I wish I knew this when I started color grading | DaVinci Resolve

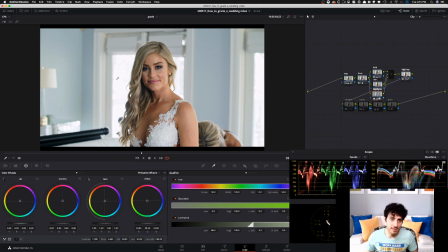502s
Don't forget the focus is her, okay? Too many people get fixated on, oh my God, dude, I just need to protect everything, and I shot it with Blackmagic and it has so much dynamic, range, now I wanna bring everything in. No, that's not important.
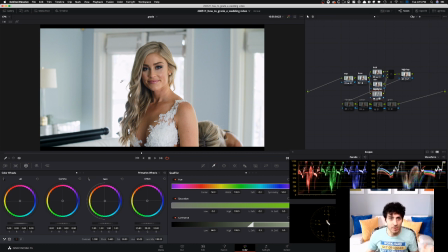517s
If I change the color of the background and make it really nice blue and perfect, like, it doesn't really do anything because the focus needs to be her. So everything else has to kind of just fade away in the background, okay? Then I went in and shaped my light. Because everything is shot in naturally lit conditions, what can we do to have some control?
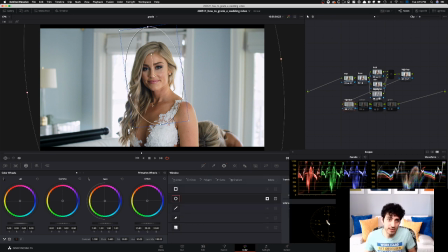537s
We can have a lot of control by creating vignettes. So this is a super soft vignette. And then I went in and just kind of pulled her down, or pulled everything around her down and left her as is. And what it does is that it adds to my, creating color contrast agenda.
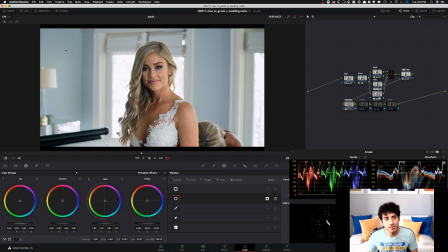554s
It basically creates more color separation because, look, as we, bring everything down, we add more color depth into our image, and we can see that there, right? Then I use my softening tool to soften her up.
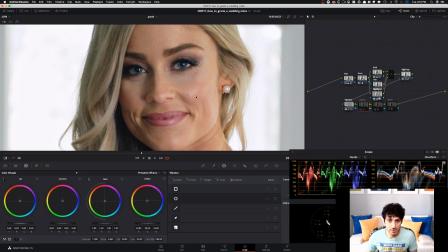569s
So if I punch in really close, and if I do before, just focus right here, and after, see, it just smooths out the skin, okay?
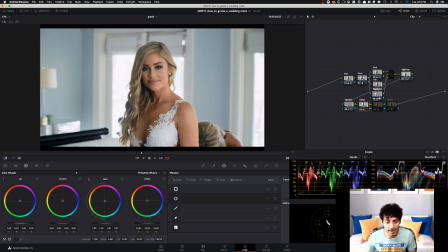577s
And it just makes it look really nice and very natural effect. It doesn't do anything that makes it look cheesy. And it's done right here in our primaries wheels, second tab, midtone detail, -30, okay?
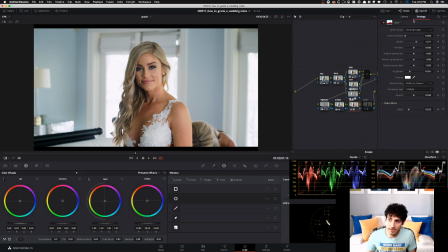589s
Then when I go under my glow, I used very specific techniques that you can go in and look at in my wedding video on YouTube to really see what happened to get that. But here, I just want to talk about what it accomplishes.
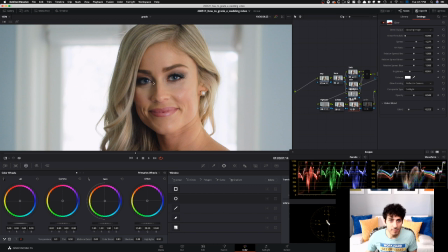605s
So just look at her eye, how much detail we get in her eyes. It adds the right amount of warmth in her skin,
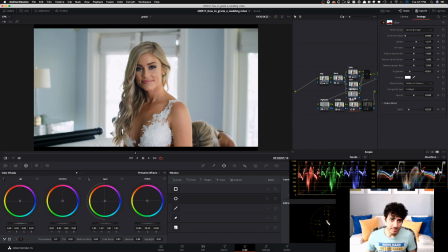613s
adds a really nice glow on her hair, and just brings out the image in the right way. And especially for weddings, I mean, just look at the glow on her face, making such a huge impact. And then finally added a grain. That's like, it depends on your taste, take it or leave it kind of thing.
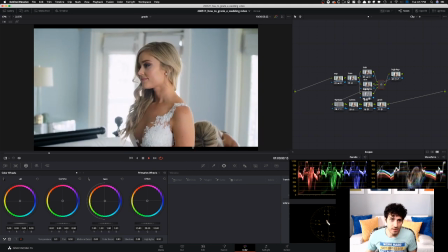631s
But, this is what we were able to create. Started with this, ended up here.
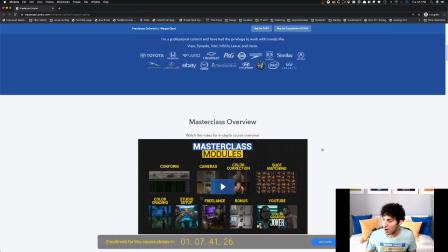638s
So, basically it was all, was part of
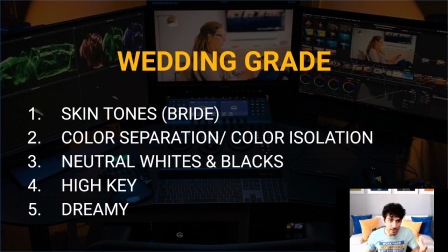644s
the thing that we had going on, like all these steps. We were following the skin tones, we were following the color separation, and basically I was just going step by step, and then it was really easy to get there. So once you have this plan, in place, it makes it really easy.
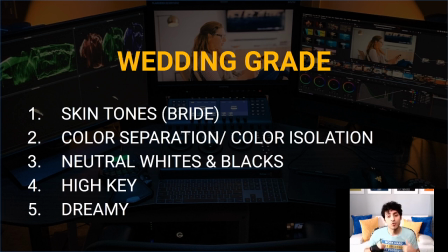661s
And that's why I'm so big on the purpose. I'm so big on like understanding what goes into it. That's why I wish I knew these things before I started color grading. That's the title of this video, and it makes sense because I know this, after a decade of color grading.
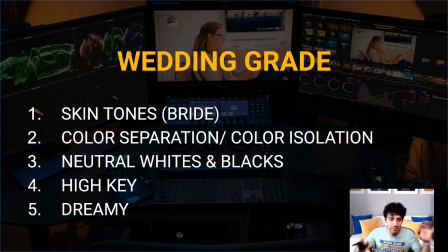678s
But if you guys are in this limbo and trying to figure it out, well, there you go. So that's for wedding, okay? Time frame, usually how long does it take to grade a wedding video? You will not be grading the documentary aspect of the wedding video, which is like usually a 2-hour long piece.
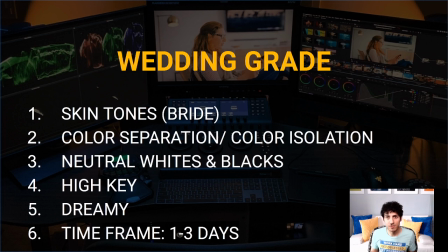696s
You will be grading a retrospective, which is around 10 to 20 minutes, or a teaser, which is going to be somewhere from a minute to 2.5 minutes or something. So say a retrospective plus a teaser should not take more than 3 days.
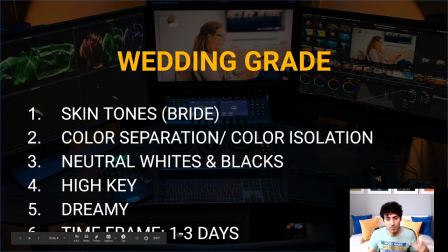711s
So that's why I put 1 to 3 days. That's what it's going to take. Okay. So when you charge your client, you can build your invoice around that.
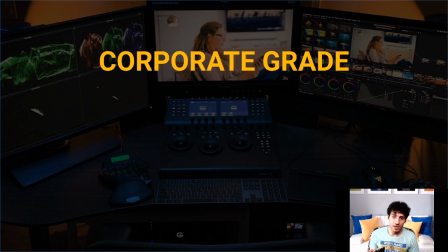717s
All right. Moving on to corporate or documentary grades. And for that, just remember the kind of clientele that you have for this. Okay. And I'm basically doing a general thing here. And the reason why I'm taking you through all these is because I've done these.
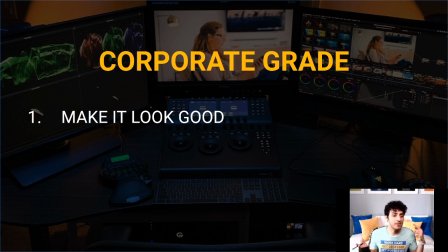736s
I don't talk about anything that I haven't done. I've done wedding videos, a decade ago. I've worked on corporate stuff long time ago. So, music videos, commercials, films.